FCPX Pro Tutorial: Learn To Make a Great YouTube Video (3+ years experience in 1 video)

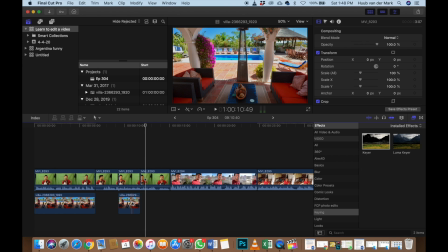3931s
And then, oh, here you have to see the, okay, here,
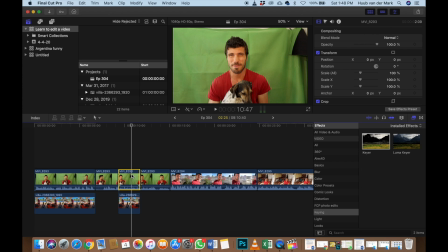3936s
to make my life easier, what I can do is,
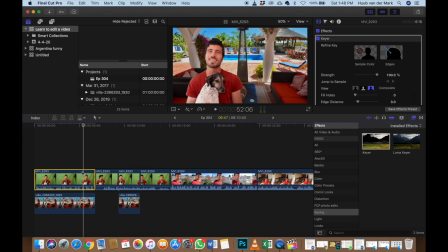3941s
when I want the actual same effects I did on this green screen shot,
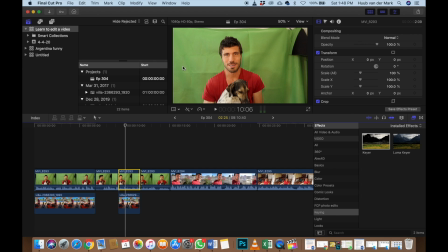3948s
I want here. So I want myself to the left, and I want it cut, and I want the background black.
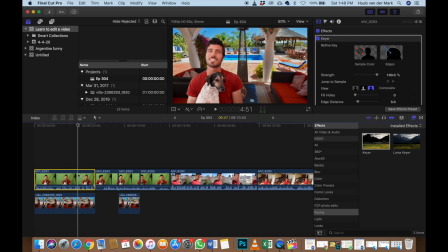3955s
But if I do Command C on this one, and I click on this one,
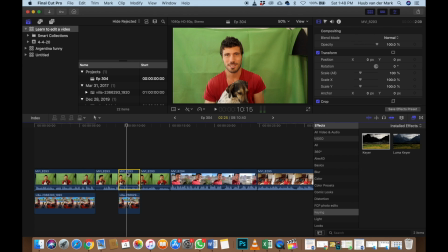3963s
and I do Command Option V,
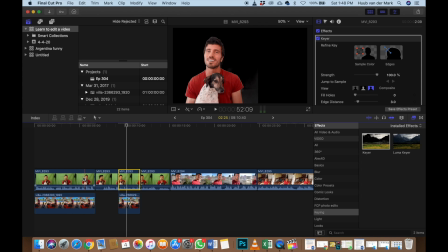3967s
it'll just copy, it'll just paste everything from here on here.
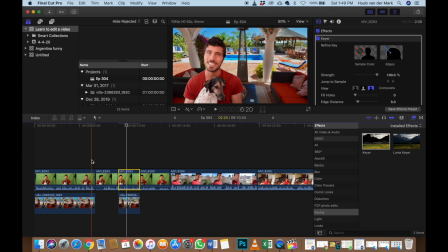3973s But the only thing is, the joke is that Argentina.
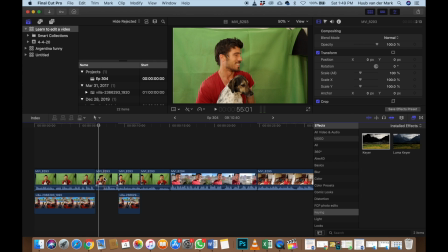3977s
That at this part you need to see the green screen. But I would like to have myself perfectly on the left side of the frame, like we have here.
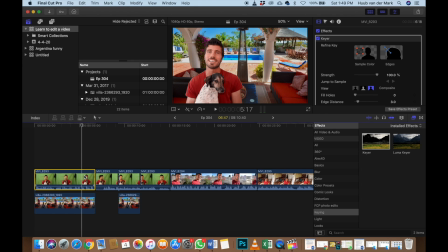3993s
So what we just did is Command C, and then we went to the other one and we did Command Option V.
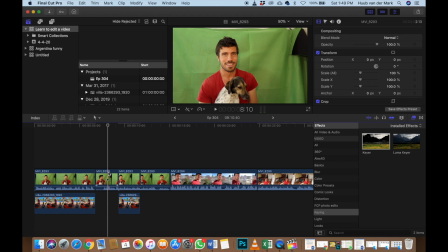4002s
But that is if we want to paste all the effects. But if we want to select effects, it's not Command Option V,
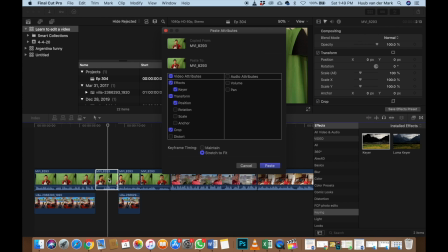4012s
but Command Shift V. And then you get this screen, and you're like, oh, what's happening? But it's actually really simple. It just means I can choose what kind of effects I want to copy or paste.
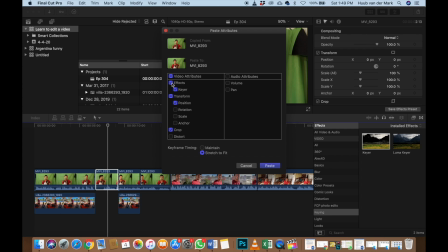4026s
So I just don't want to paste the keyer, which makes the background back, and I want to paste everything else.
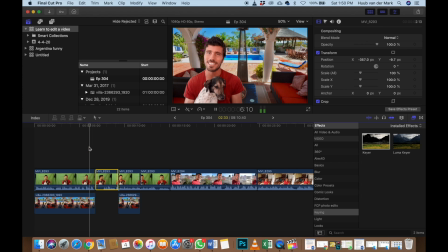4039s
That's actually what I wanted. Yeah.
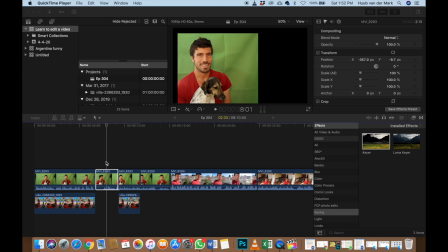4043s
Alright, so now it pasted all the effects, but it looks a bit crap, right? So let's go to crop,
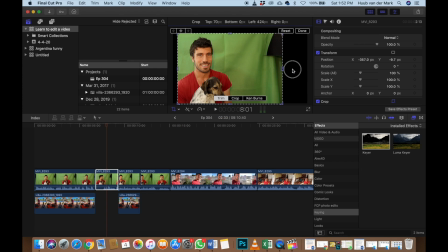4057s
and then I don't know, something like this. It's just trial and error. I also don't know everything.
Argentina. Yeah, I thought it was fun to make it look like I'm stuck at this amazing place.
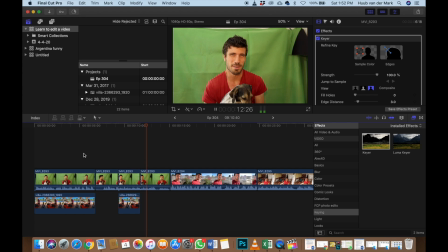4076s This is actually my green screen.
This is actually... Oh, that's cool.
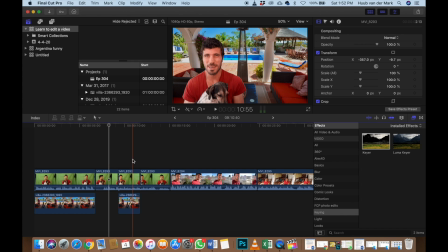4085s
Now, because it looks stupid if I am on the left side of the frame here and then I jump to the middle, that looks stupid. So I want this to be the same as this one.
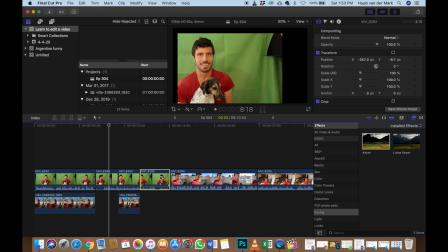4100s
So now I can just do Command C and Command Option V. And
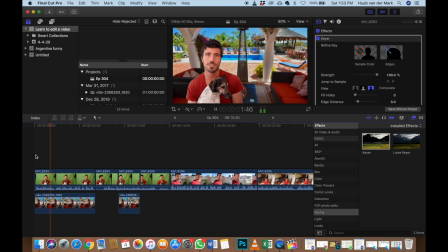4108s
then now it looks like this. Let's see.
Hey guys, I'm Huub van der Mark from Huub Vlogs, and this is Jippe, my puppy dog, and we are stuck in Argentina. Yeah, I thought it was fun to make it look like I'm stuck at this amazing place.
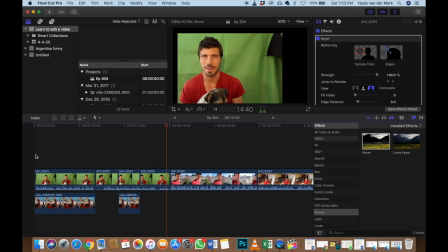4122s This is actually my green screen. This is how bored I am. I'm driving from Argentina to That's pretty funny.
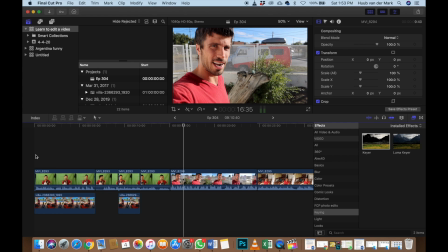4129s
I like that. Now there's one thing,
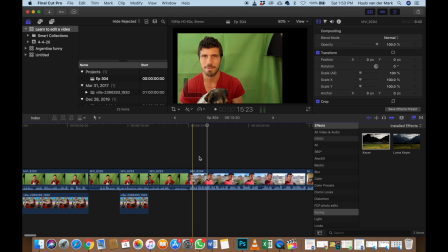4133s
the audio, when you jump from one frame to the other, I don't know if you can hear it, listen.
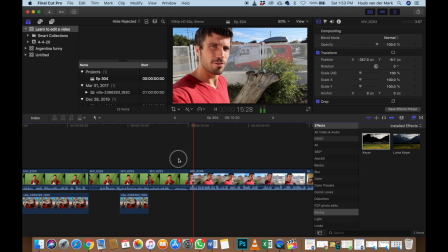4139s How bored I am. I'm driving from... How bored I am. I'm driving...
It's like it comes in really hard, and it's really easy to, like,
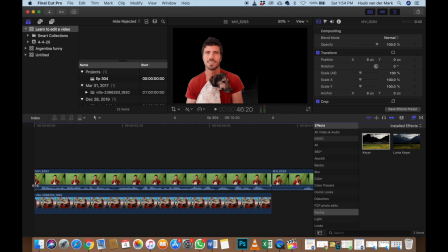4150s
the audio here, I just make it like,
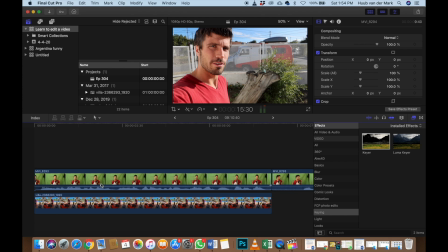4156s
just like, you know, I'll show you what it does.
Hey guys, I'm Huub van der Mark from Huub Vlogs.
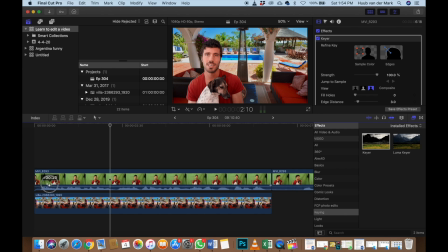4162s
You see, it just makes, it comes in really smooth. So it just, so I'll make it +00 1010. It doesn't really matter, just not too much. And I want this on all my shots, but it's a lot of work to do this manually.